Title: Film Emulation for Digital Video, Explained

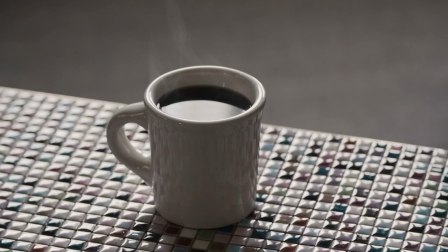Today we're going to take a look at film emulation software. When DSLRs first hit the market, the film look was all about shallow depth of field.
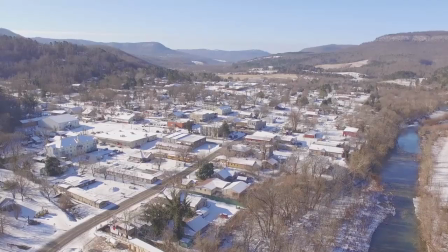Recently, there's been another added shift toward film emulation, which changes the color values of digital footage to more closely match common film stocks.
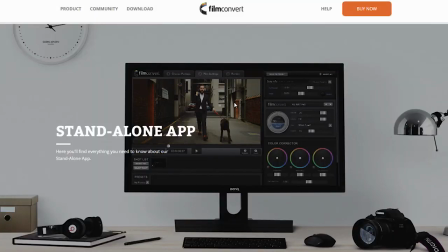This can be achieved through standalone software, plugins such as those for After Effects,
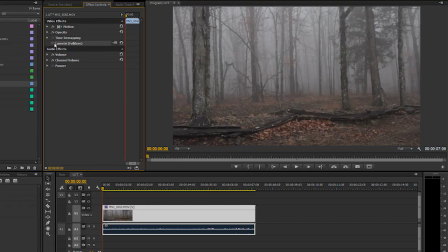Resolve, or Premiere Pro, or by using color lookup tables commonly referred to as LUTs.
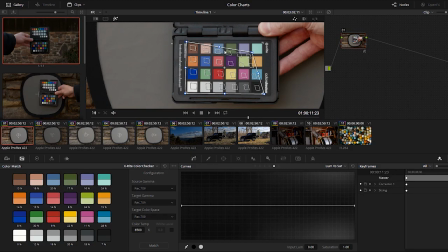An easy way to think about this is that it's the same process as color matching to different digital cameras using a color checker chart,
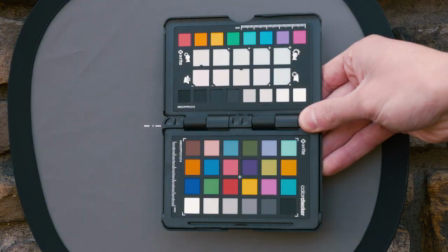except now you're color matching your digital footage to a color chart shot on film. So how does a film emulator work, and what all can it do?
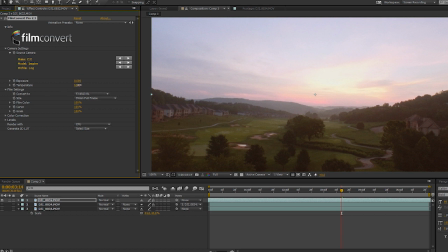Well all film emulators have different interfaces and specific advantages, but there are some general features they all usually share.
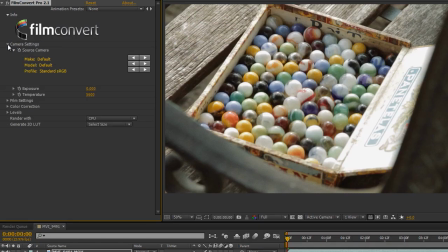Lookup tables are a bit different, and we'll look at those in a second. With film emulators, once you have imported your footage, you'll have the option to specify which camera, model, and color profile you shot with, such as cine style, S-log 2, or neutral.
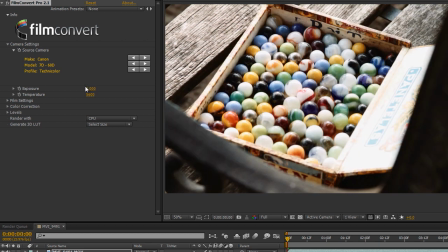Once you've inputted that information, you can move on to the film settings by selecting which film stock you want to convert your footage to.
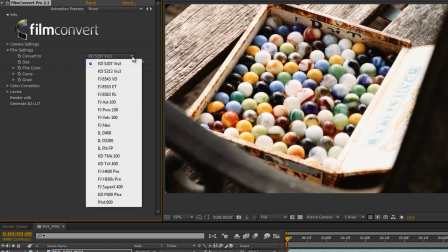There are a variety of popular film stocks to choose from, like Kodak, Fuji, and Polaroid.
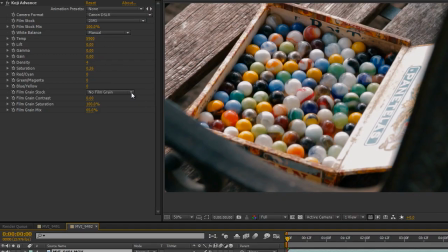Adding in film grain is another popular feature to film emulators. This can help really sell the look. the different grains are typically scans of actual film grain from their respective film stocks and using grain will also
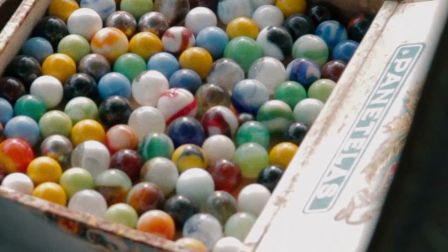break up any color banding or unwanted artifacts that could result on footage with a lower color bitrate other color adjustment and fine-tuning options are usually included
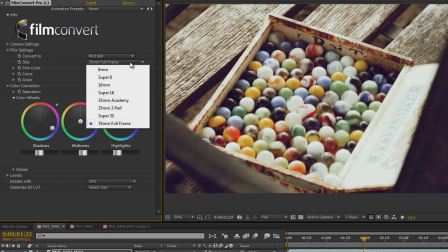as well and some may even give you the option to select your film size such as 35 16 or 8 millimeter which will cut down on details
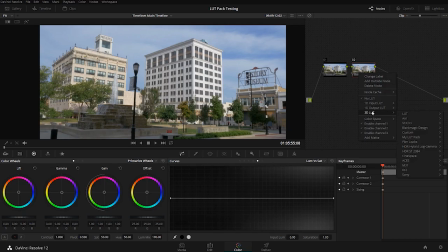to match the vintage look look up are more of a quick drag-and-drop option that can quickly color match your digital footage to a specific
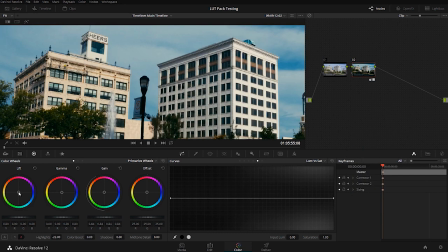film look. LUTs won't have the same fine-tune options or grain, but these settings can often be tweaked in the programs you're already using to color grade with, such as DaVinci Resolve or After Effects.
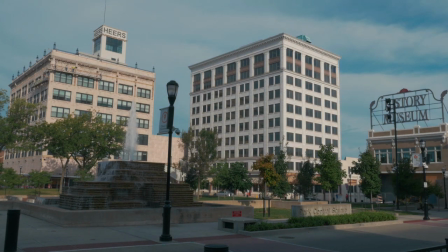And since LUTs can usually be acquired individually or in small sets, these can be a more affordable option if you're needing something quick or on a budget.
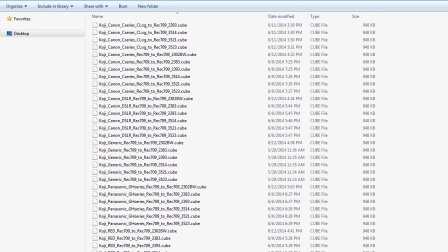It's worth noting though that most film emulators include a host of LUTs along with their software. So you can also use those LUTs outside of the application if needed.
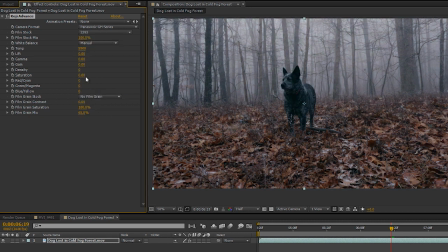In my opinion film emulated footage makes it easier to craft your own signature look because
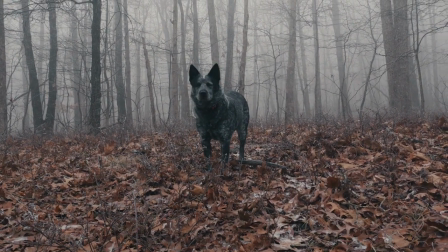it allows you quickly and effectively steer your footage away from the sterile look of digital cameras. This allows for a more moody and nostalgic color grade.
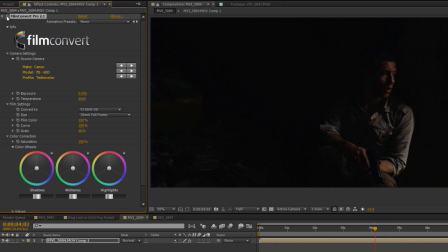This look may not be for everyone though and some of the downsides to film emulation would be the higher contrast look that is often associated with it.
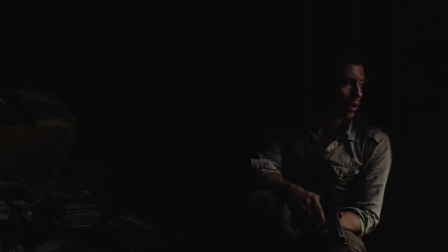This can tear down the high dynamic range appearance that you may have wanted to go for. This can still usually be adjusted back to taste though through fine-tuning.
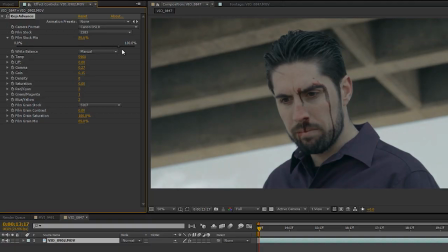Lower saturation can be another downside. This is because older film stocks typically weren't as highly saturated as the digital looks we have now. This doesn't mean you can't achieve high saturation though, and again this can still be tuned to taste, but just keep in mind when film emulation is first applied the footage may become desaturated.
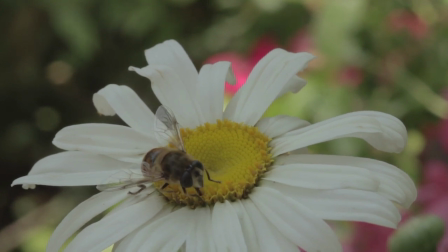And if you're working with a client who isn't used to the lower saturated film look, they may perceive the footage as being bland.
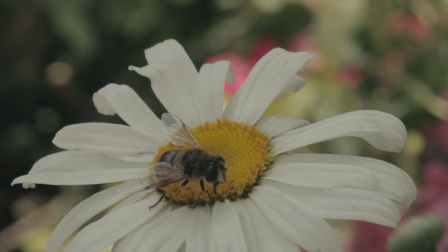I personally like this look, but to each their own.
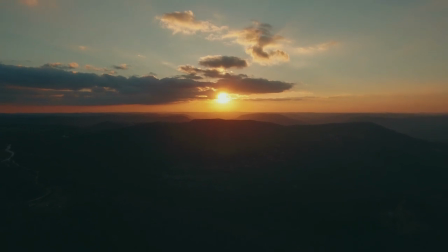Some suggested uses for film emulation would be any projects you want to have a throwback aesthetic on, or just projects you want to stray away from the standard digital look.
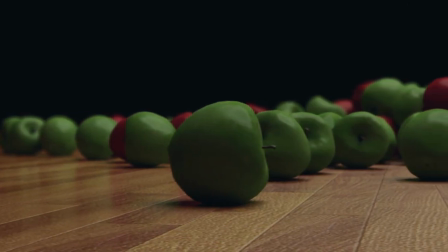I really enjoy using film emulation on CG and motion graphics to help give them a more organic feel and to blend them in with my footage.
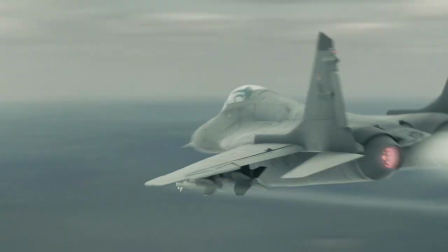So there's definitely a variety of uses for film emulation.
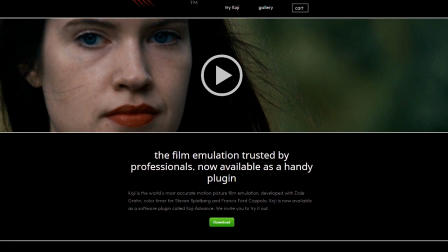Finally, just to wrap up, two film emulators I highly recommend would be Koji Color which was developed by Dale Grahn, a color timer for Steven Spielberg and Francis Ford Coppola,
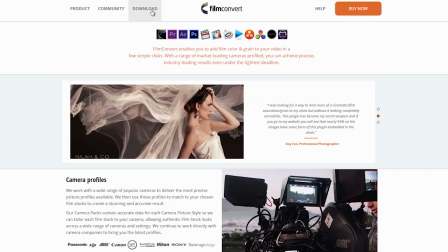and Film Convert which works with a host of applications along with a standalone version.
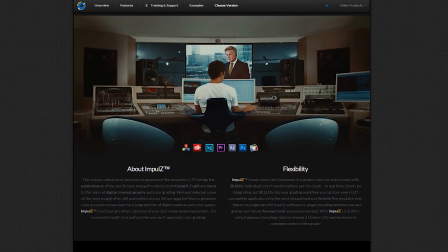Also a good place to start if you're looking for film LUTs would be Vision Color and their 35 millimeter film emulation packs.
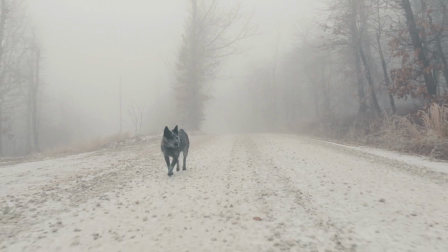I'll provide links for all these in the blog description. This has been Charles Dagger for Tuts Plus, thanks for watching.